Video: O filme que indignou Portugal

Um ecrã negro não deixa de ser uma imagem, sobretudo quando não é constante e aparece associada a outros elementos da linguagem cinematográfica. Neste caso em concreto, mesmo que o negro tenha sido uma opção tardia, nota-se que existe uma lógica interna que se mantém ao longo do filme.
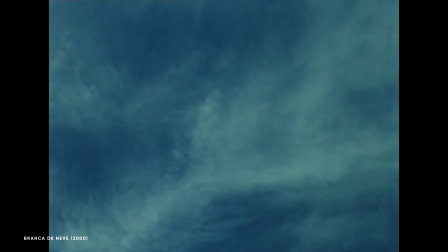(8:28)
Quando há imagens, não há diálogos. Quando há diálogos...
Oh, boa mãe. Oh, perdoa.
Não há imagens. Há uma intenção que leva a uma teorização.
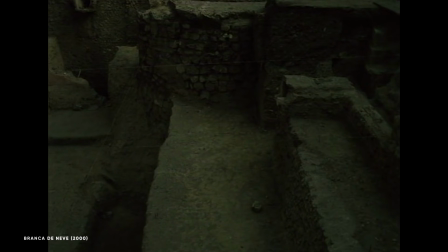(8:44)
Ou seja, existem imagens que se combinam com elementos, como o som ou a montagem, para criar um significado.
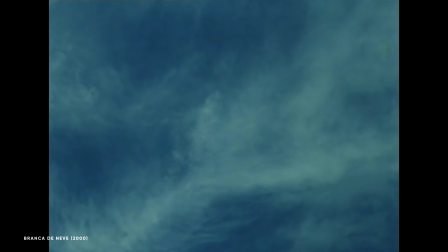(8:51)
Que pode ser, por exemplo, o de separar o filme nos seus elementos para afirmar a autoridade do texto num mundo saturado de estímulos visuais.
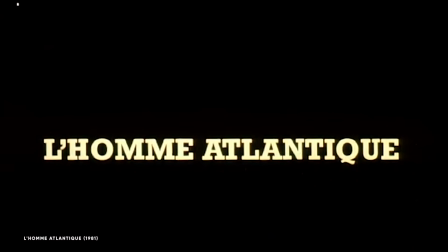(9:01)
César Monteiro não foi, no entanto, o primeiro realizador a suscitar este debate, nem a utilizar este recurso.
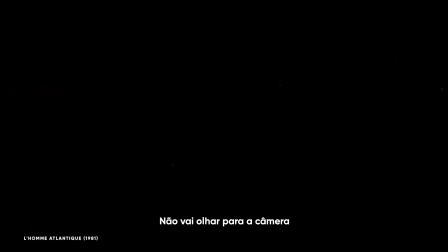(9:08) Vous ne regarderez pas la caméra, sauf lorsqu'on l'exigera de vous.
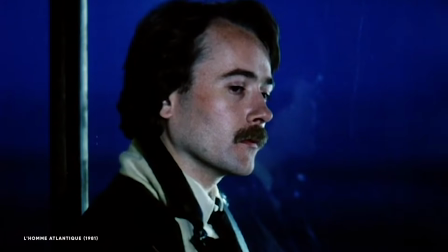(9:15)
O filme de 1981, L'Homme Atlantique, da Marguerite Duras,
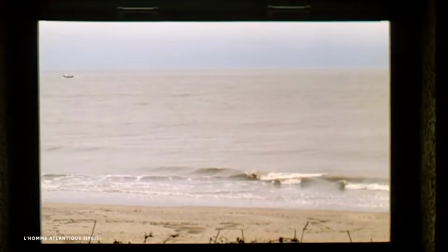(9:20)
parte de um conceito muito semelhante, em que uma narração é constantemente pintada com grandes sequências de negro.
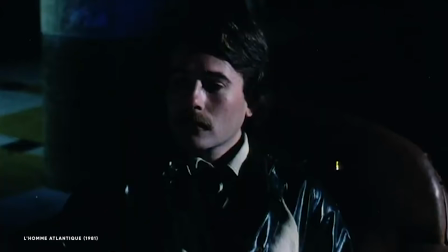(9:26)
No entanto, neste caso, a narração mantém-se mesmo quando existem outras imagens no ecrã. Sendo o cinema um meio que assenta na imagem em movimento, retirar subitamente essas imagens acentua o sentimento de perda,
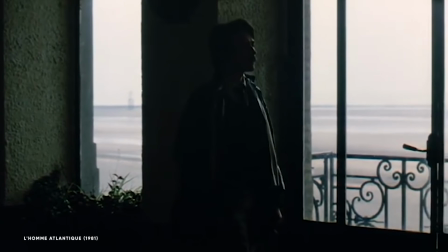(9:39)
o que neste caso faz todo o sentido, porque o filme é uma reflexão de Duras sobre um antigo relacionamento com o escritor Yann Andrea.
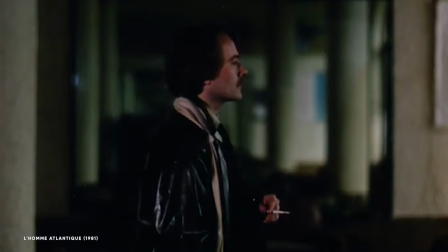(9:48)
O negro aqui é utilizado para realçar e replicar as emoções causadas pela ausência,
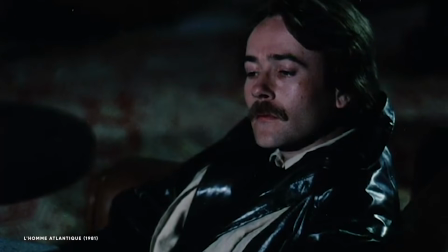(9:54)
ao mesmo tempo que destaca, obviamente, o poder da palavra. Já o filme Blue, do Derek Jarman, tem uma abordagem ligeiramente diferente ao conceito. Em vez do negro, temos um ecrã azul que se mantém constante ao longo do filme. Este foi o último filme do realizador, meses antes de morrer de sida, e que foi realizado numa altura em que estava praticamente cego, à exceção de alguns flashes pontuais de luz azul. Blue é narrado pelo próprio Derek Jarman e é uma meditação sobre a doença e a morte. Neste caso, a ausência de imagens em movimento foi justificada pelo próprio como uma forma de comunicar a admirável austeridade do vazio.
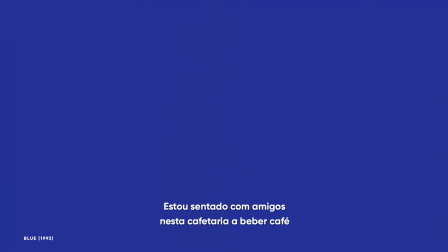(10:39) I'm sitting with some friends in this cafe, drinking coffee, served by young refugees from Bosnia.
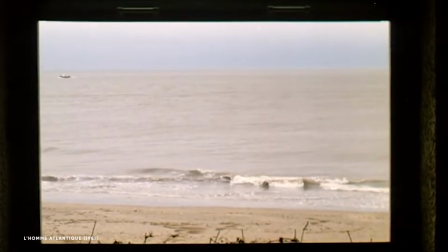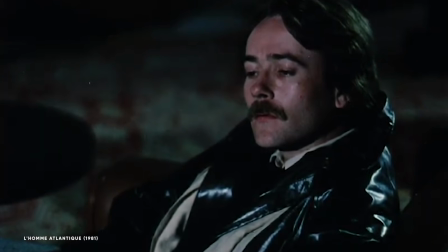(10:53)
Independentemente de se gostar ou não destas propostas, e sim,
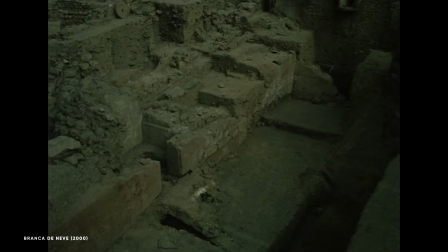(10:56)
não são filmes para todos os gostos nem para todos os tipos de público, é inegável que, apesar das poucas imagens,
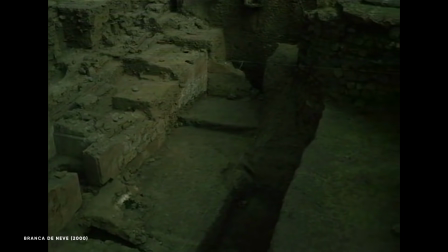(11:03)
são obras corajosas que utilizam a linguagem cinematográfica para questionar as convenções do meio e para refletir sobre o mundo que nos rodeia.
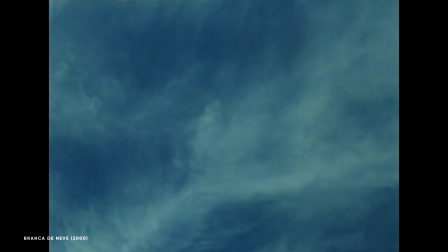(11:12)
E se houve cineasta português com coragem para desafiar convenções, esse foi João César Monteiro.